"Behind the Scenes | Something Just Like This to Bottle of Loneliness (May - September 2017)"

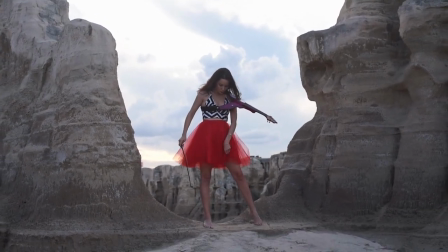0:00 Hey YouTube, so I have quite a lot of behind the scenes catching up to do, so I'm going to jump straight into it and take you on more adventures with my fandamily, Planet Earth style,
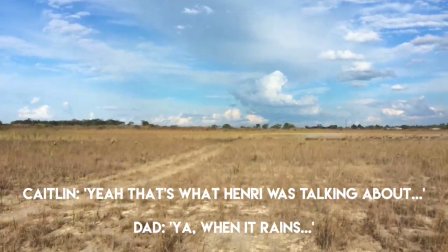0:08 kinda.
Oh, there's water? Yeah. And where there's water, there is life.
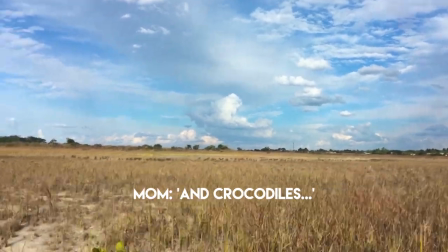0:15 There's crocodiles. That's like man-made.
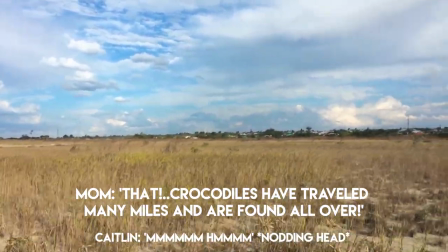0:20 The crocodiles have traveled many miles and Kicking things off with something just like this.
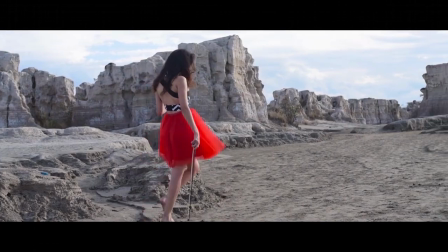0:27 If you watch the behind the scenes for Rockabye, then you might know that back in December last year, before we found the Rockabye location, we actually went to this location, but at that time of year,
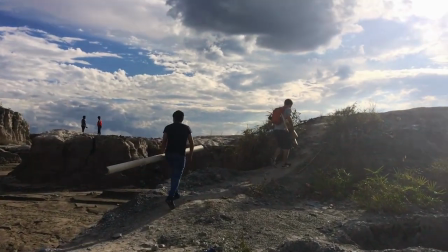0:36 the entrance was underwater, so we couldn't get to it. Back in May, I saw a friend post a picture of the spot just before I headed to Zambia again,
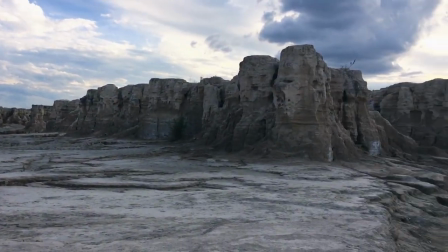0:44 and he said it was all clear, so I was super excited about being able to shoot there.
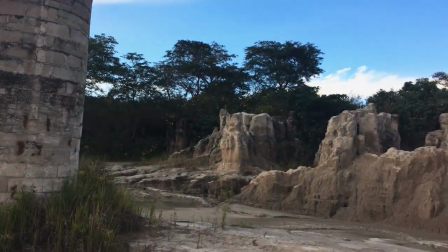0:48 It's actually a slimes dam, the tailings from a nearby copper mine, aka the Kitwe Grand Canyon, haha.
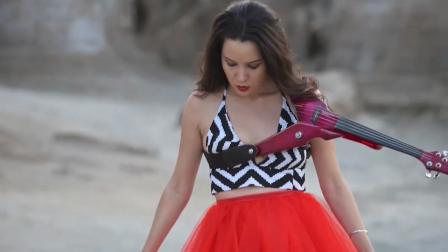0:55 I first and last visited it when I was about 13 with my sister and always remembered
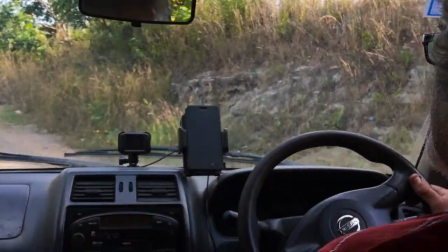1:00 it being the surreal spot in the middle of nowhere that you had to get through dense bush and across a stream to get to.
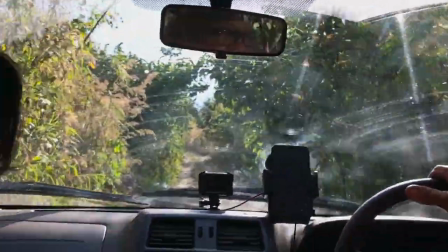1:05 We asked my dad when he last visited and he said when he was about 26 or so, so not that long ago.
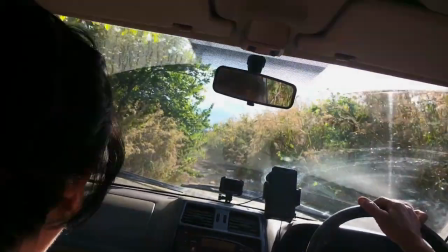1:12 My mom had never visited it before, so it was a little family adventure.
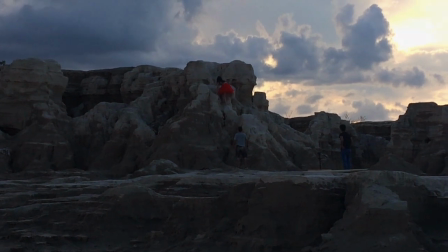1:17 It looks like solid rock, but it's actually really fine sand that crumbles easily if you stand in the wrong spots,
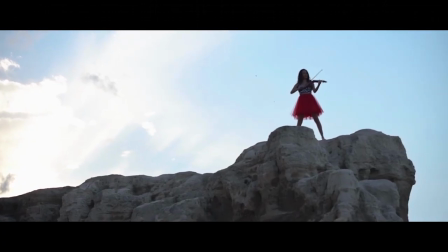1:23 so it was quite daunting climbing up it for that silhouetted shot. I actually climbed a different spot initially, but once I got up there, I was like, nope, not happening.
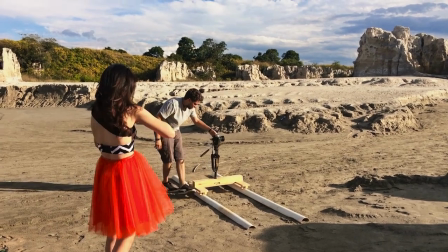1:32 My brother and my dad put together a homemade dolly and track for those sliding shots, which I thought worked out really well.
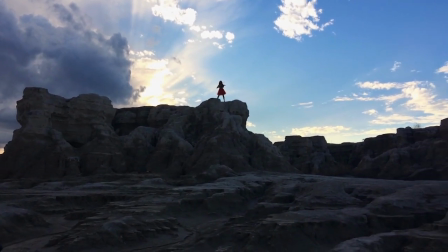1:38 Turned out to be a fun shoot, and we got lucky with that sunset too. Next up was Hey DJ.
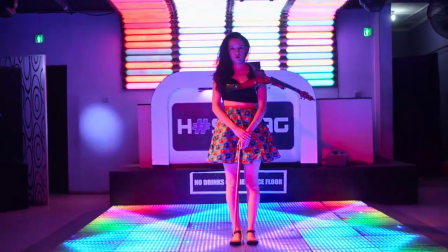1:44 Hashtag Entertainment were amazing and let us film in their club in Kitwe, which is awesome.
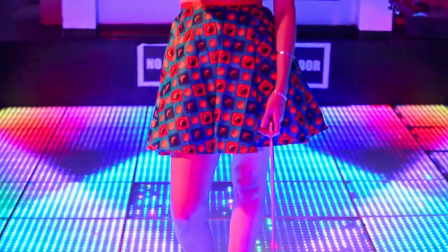1:49 It has this sweet LED dance floor and colourful light displays on the walls too that made amazing backdrops.
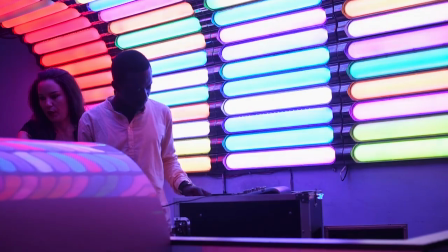1:55 We managed to sneak in on a Friday night before things got cray cray and do whatever we liked.
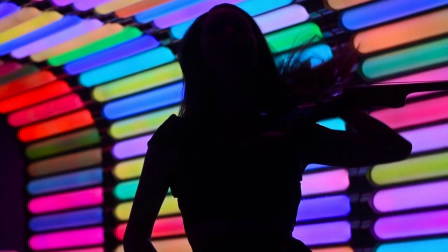1:59 So I actually sat on the edge of the DJ booth for the one shot, you know, keeping it casual.
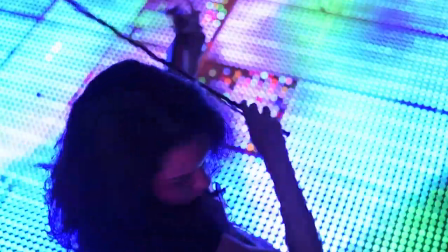2:04 Some of the shots were taken from the DJ's perspective, which I thought was a nice touch considering the lyrics and all.
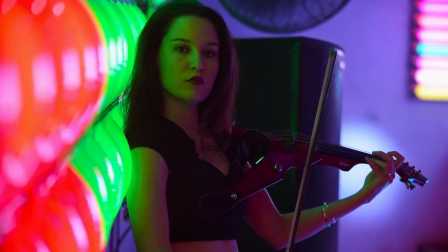2:10 Fun fact, the outfits worn in something just like this and Hey DJ were both designed by a Zambian designer.
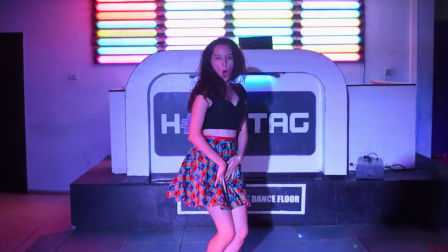2:15 Go check out Mangishi Doll, all super cute stuff. On to Menananamore.
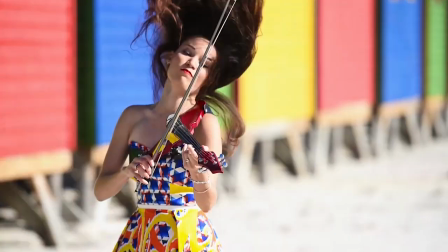2:21 Yeah, this is what midwinter in South Africa can look like. Suck it, Northern Hemisphere.
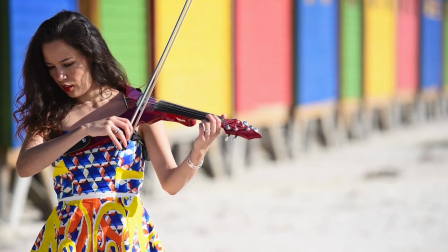2:26 No, but seriously, we got pretty lucky with this shoot. I feel like I always get lucky, actually.
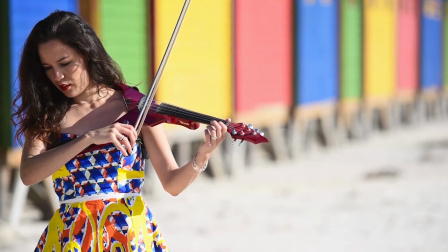2:31 I knew I wanted to shoot the song at this location. It just had that colourful, vibey, happy feel to it.
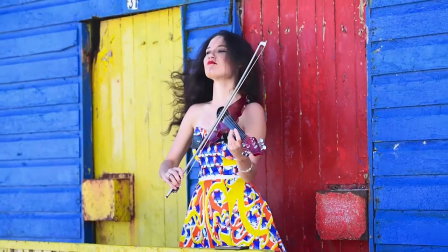2:36 I've been saving this location. If you watch my previous behind the scenes, you may have picked up on that.
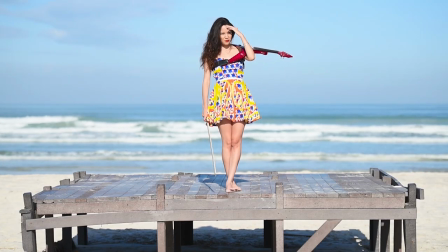2:41 What I didn't notice when we were last there was the awesome platform I got to use as a stage.
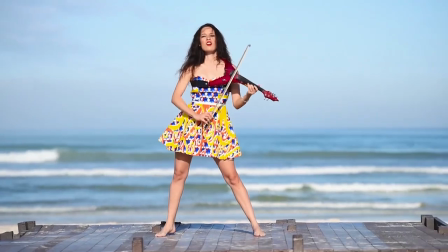2:46 Again, you know, stage on a beach, keeping it casual. Also, dancing around in sand is not a vibe.
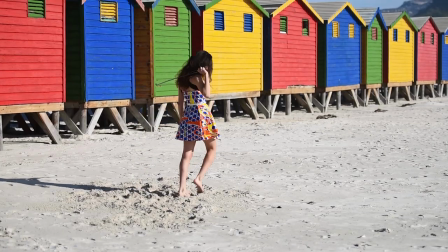2:51 It's a lot harder than you'd think. Hey guys, so we've just finished filming a video for Wild Thoughts, and it's a pretty special location, taking advantage of nature and other people's inconvenience, I guess. We're on Chapman's Peak, which is this crazy highway usually. Not highway, yeah? It's like a mountain pass. And it's closed because there was some serious rockfall recently. That's Chapman's Peak, you can see it. There's an eagle up there. It's a really moody day, it's actually freezing, but it meant that we got the whole road to ourselves, which is usually a really, really busy road, so it'd be pretty awesome. We drove around all morning, actually trying to find some other locations too for another video, and things weren't looking very good for us. Then we came up here and it all got better. So, yeah, this looks like it's gonna turn out pretty well, but we'll see, I guess.